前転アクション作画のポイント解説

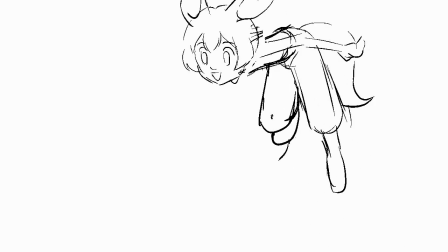こんにちは、いわねです。
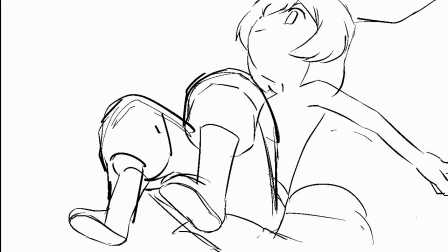今回はしのじさんのオリジナルキャラ、カニスちゃんを使ってジャンプして前転する動作をアニメ化するときのポイントを解説します。
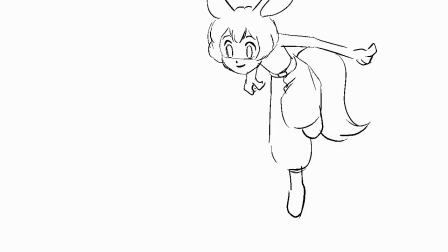もちろん、アニメに絶対の正解はありません。
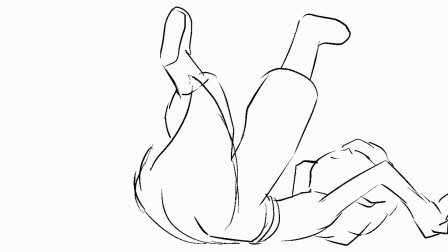僕の解説も、それ違うよ、と指摘される方もいらっしゃるかもしれませんが、何かの参考になれば幸いです。
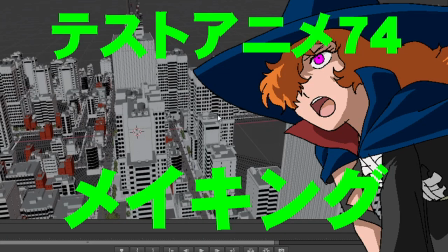このチャンネルではお絵かきやアニメ作りに役立つ情報を発信していきたいと思っています
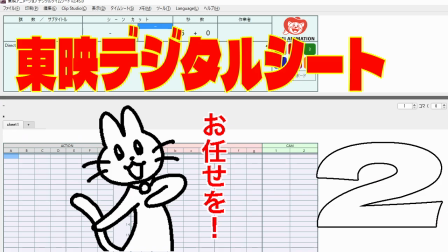興味を持っていただけたらチャンネル登録をお願いしますまた必ず使うお約束はできませんし
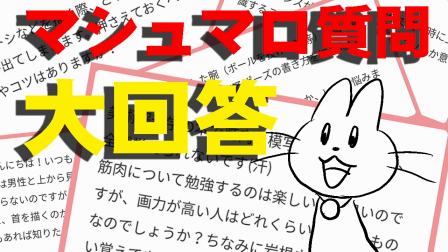使わせてもらっても出来上がった作品のデータをお渡しする以外のお礼はできませんが
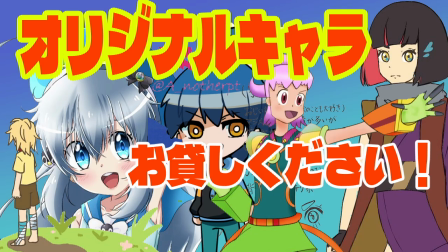配信で使用可能なオリジナルキャラをお持ちの方は
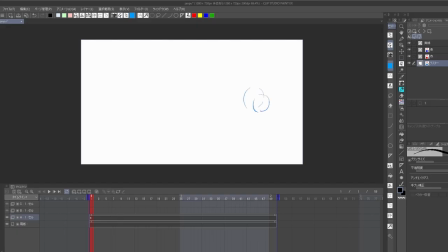ツイッターのDMでご連絡ください動画サイズは1280×720ですが動きに合わせて随時サイズを変更予定ですこういうことが簡単にできるのがデジタルの優れたところです静止した状態からスタートします
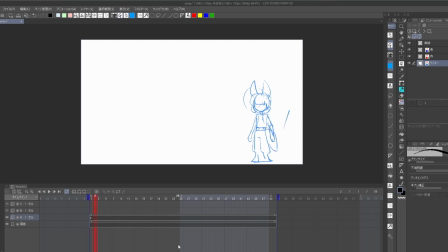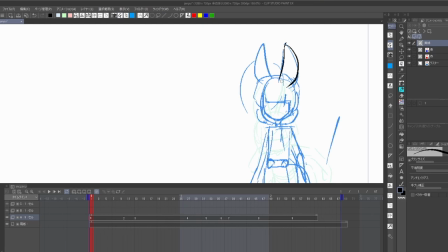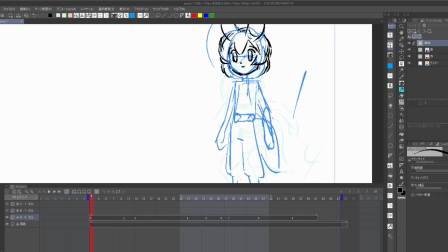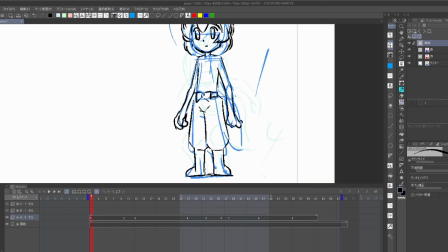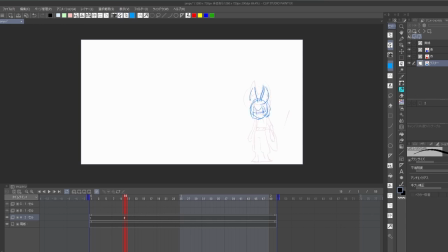次に予備動作ほとんどのアクションは予備動作から始まるといっても過言ではありません
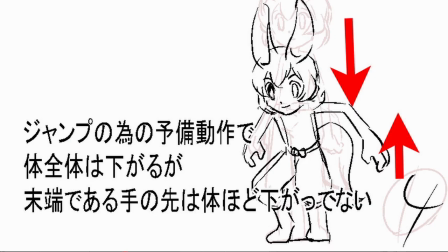上にジャンプするために体全体を下に移動させます
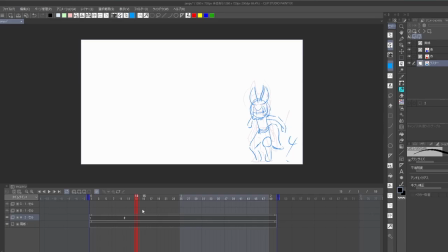今回体の動きからワンテンポ遅れる腕の先も少し下に行っていますが
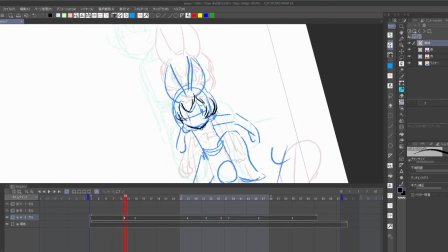逆に手の先は上に行っても構わないと思います
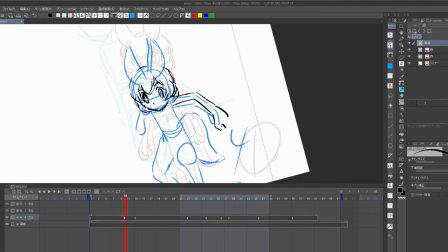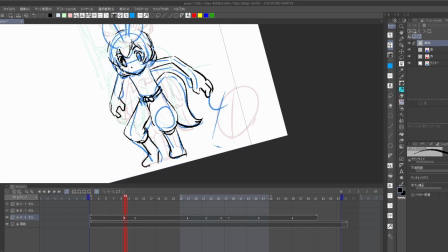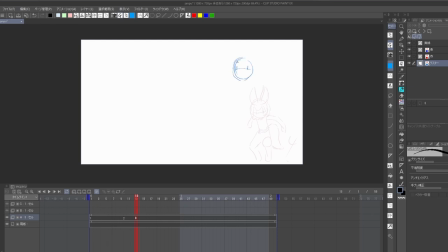ジャンプ体全体がまっすぐに伸びるようにポーズをとります今回地面を蹴る足先は空中にしていますが地面につま先がついている絵でもいいと思います
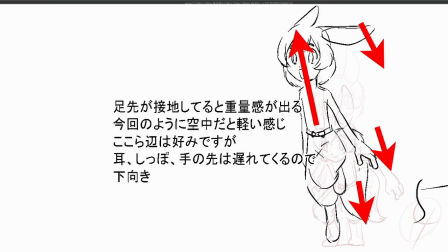この蹴っている絵が空中ポーズだと軽やかさを
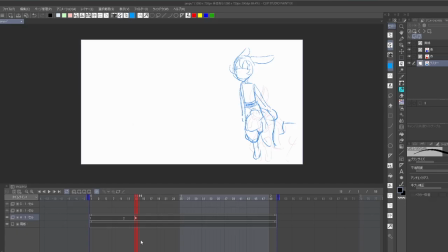地面につま先がついていると重量感を表現できるのでその時に応じて絵にしましょう
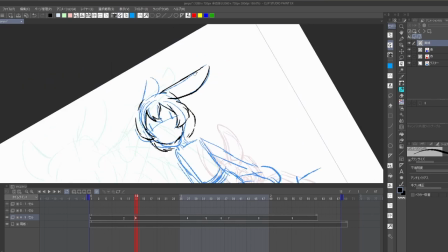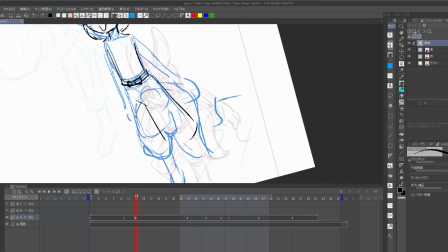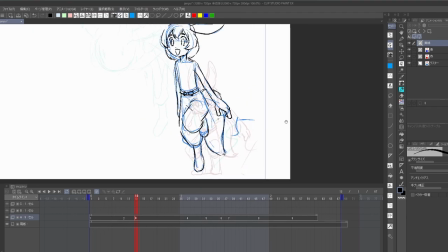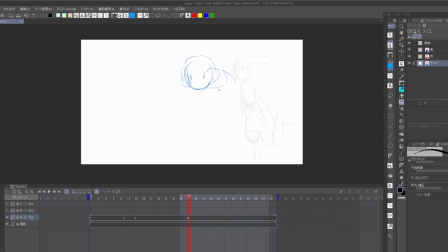空中ポーズ頭は一つ前の蹴り足ポーズより下にありますが腰などは上にあります運動の頂点今回なら最も高い位置に到達するタイミングは頭、胴体、
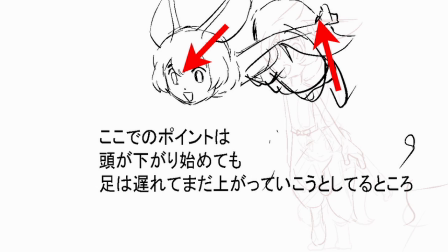腰、足という感じで時間差がつきますこの時間差があることで動きに自然な滑らかさが表現されます
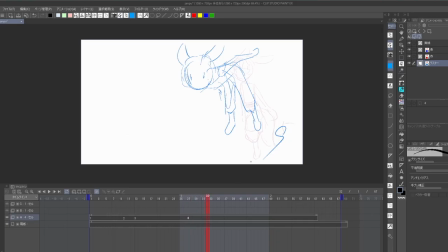とはいっても全てのパーツの時間差を表現しようとすると動画が入る余地のない全原画になってしまうのでほどほどにします
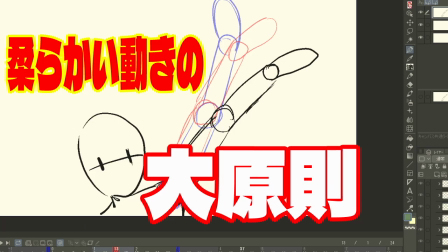時間差とアニメの滑らかさについては生き生きと柔らかいアニメーションを作るための大原則という動画で解説していますこの動画の説明欄にリンクがありますのでそちらもご覧ください